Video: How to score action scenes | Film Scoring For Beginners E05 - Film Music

Right, so that's the action cue here, and you can see that we have kind of two different cues in this scene.
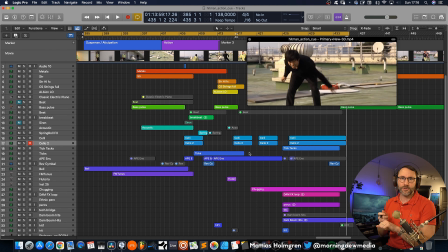We first have a suspenseful cue, anticipation cue, which builds up into the actual action sequence and the action cue.
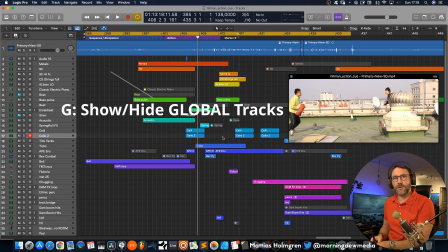Okay, so let's first talk about the tempo. You can press G on in Logic Pro to open up the tempo mapping here,
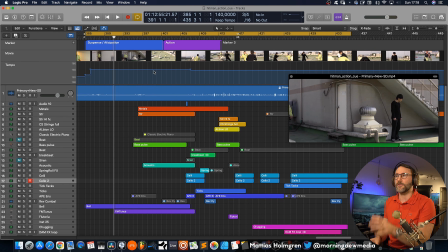and you can see that the first part, the suspenseful part here, is around 140 BPM.
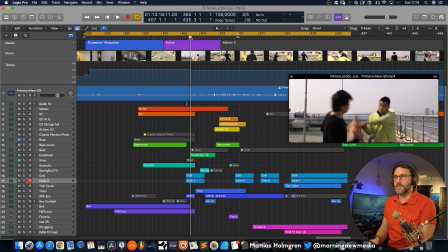And then for the action sequence, we go down 2 BPMs to 130 BPM.
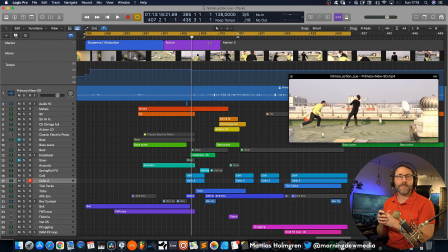And that is just to map up and make certain events fit to the cue here and to the specific bars of the cue. But of course you can experiment with the different tempos and maybe have a lower tempo and make it double tempo.
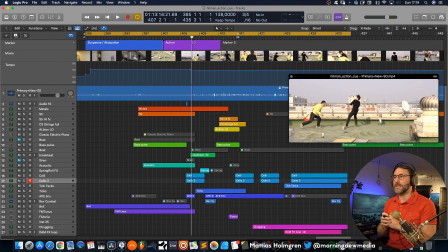But I think that for this scene I was tapping while watching the film and 138 and 140 BPMs was working very well with building the anticipation.
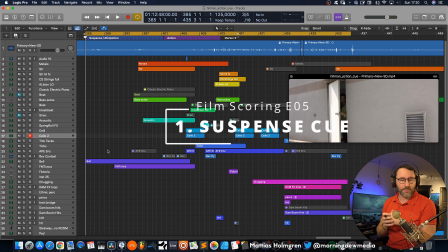Right, so the first part here, the suspenseful part, we are working with smaller sounds and smaller arrangement. We have instruments at lower volume because we want the action to really explode in the face of the audience here. And for this cue, for the suspense here, I was working with a few drones,
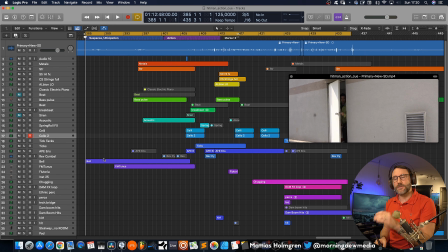which have volume automations, volume gatings, if you will. And we have some metals, strings, a bass pulse, and an acoustic arpeggiated preset from Omnisphere. So let's first solo this bell and see how that sounds.
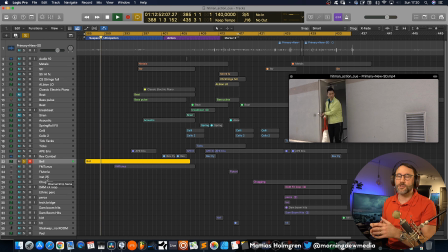This is the first droning sound in the cue.
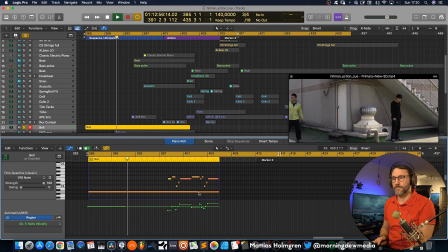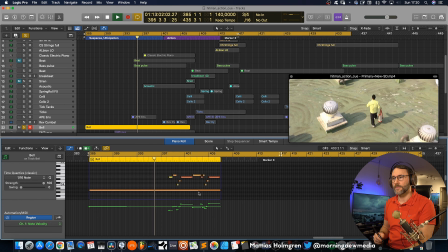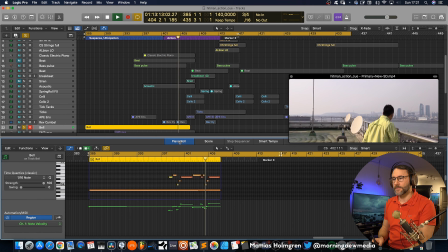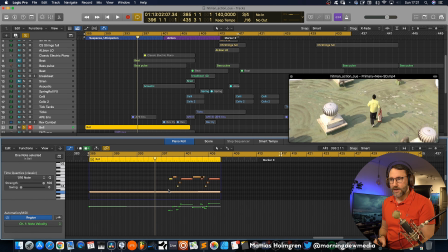Right, so the drone here is working in A minor. You can see that we have the A here, we have a C, D, and the E, which is goes up to the plus 5, the raised fifth, which is the F. And this is a very common notes that you work with when you want to build anticipation.
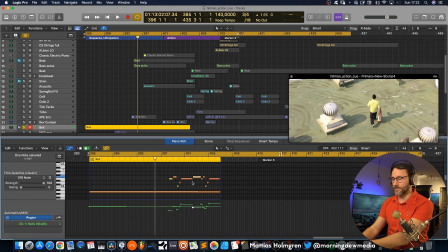And you can also hear that there's a rhythm in this sound. It's kind of...
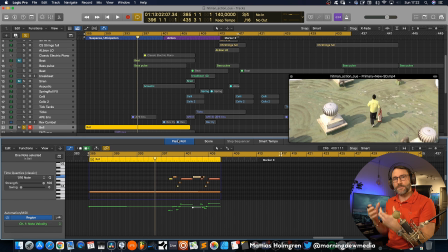So that kind of helps to drive this momentum forward, because if we only had a droning sound, it would be a little bit less suspenseful.
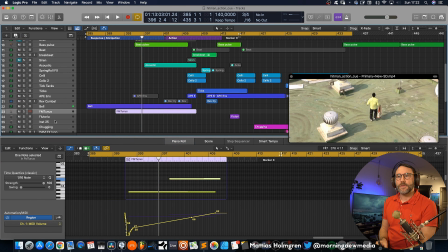Right, and we also have a patch here from Alchemy,
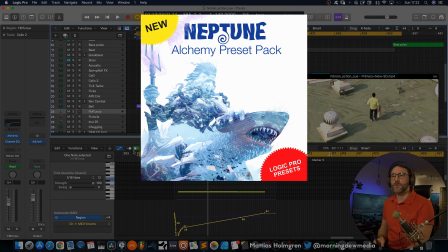which is actually from my sound pack called Neptune for Logic Alchemy. You can check out that sound pack if you click in the description to this video. There's a link to my Neptune preset pack for Alchemy. So that's also a drone sound.
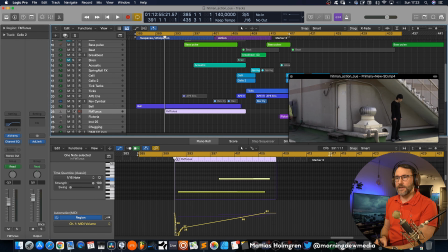We can listen to that in isolation and hear how that sounds.
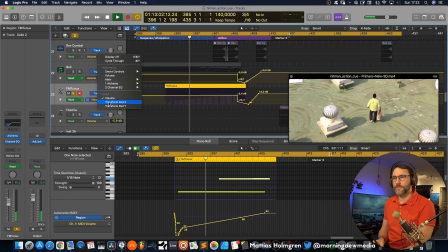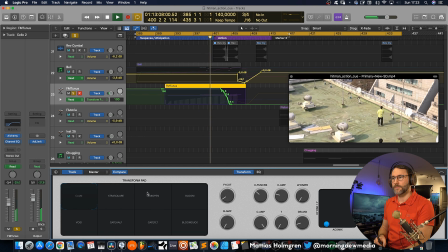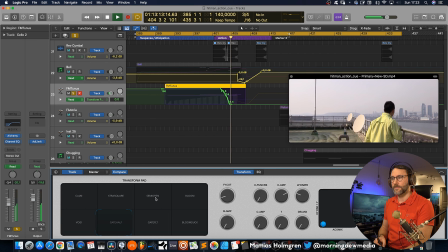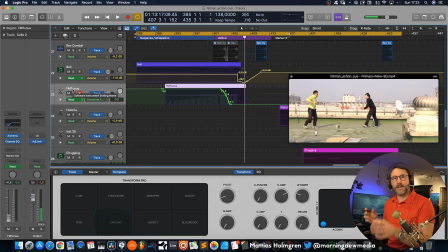So that also helps to give some suspense into the cue. So if we listen to these drones together, it sounds like this.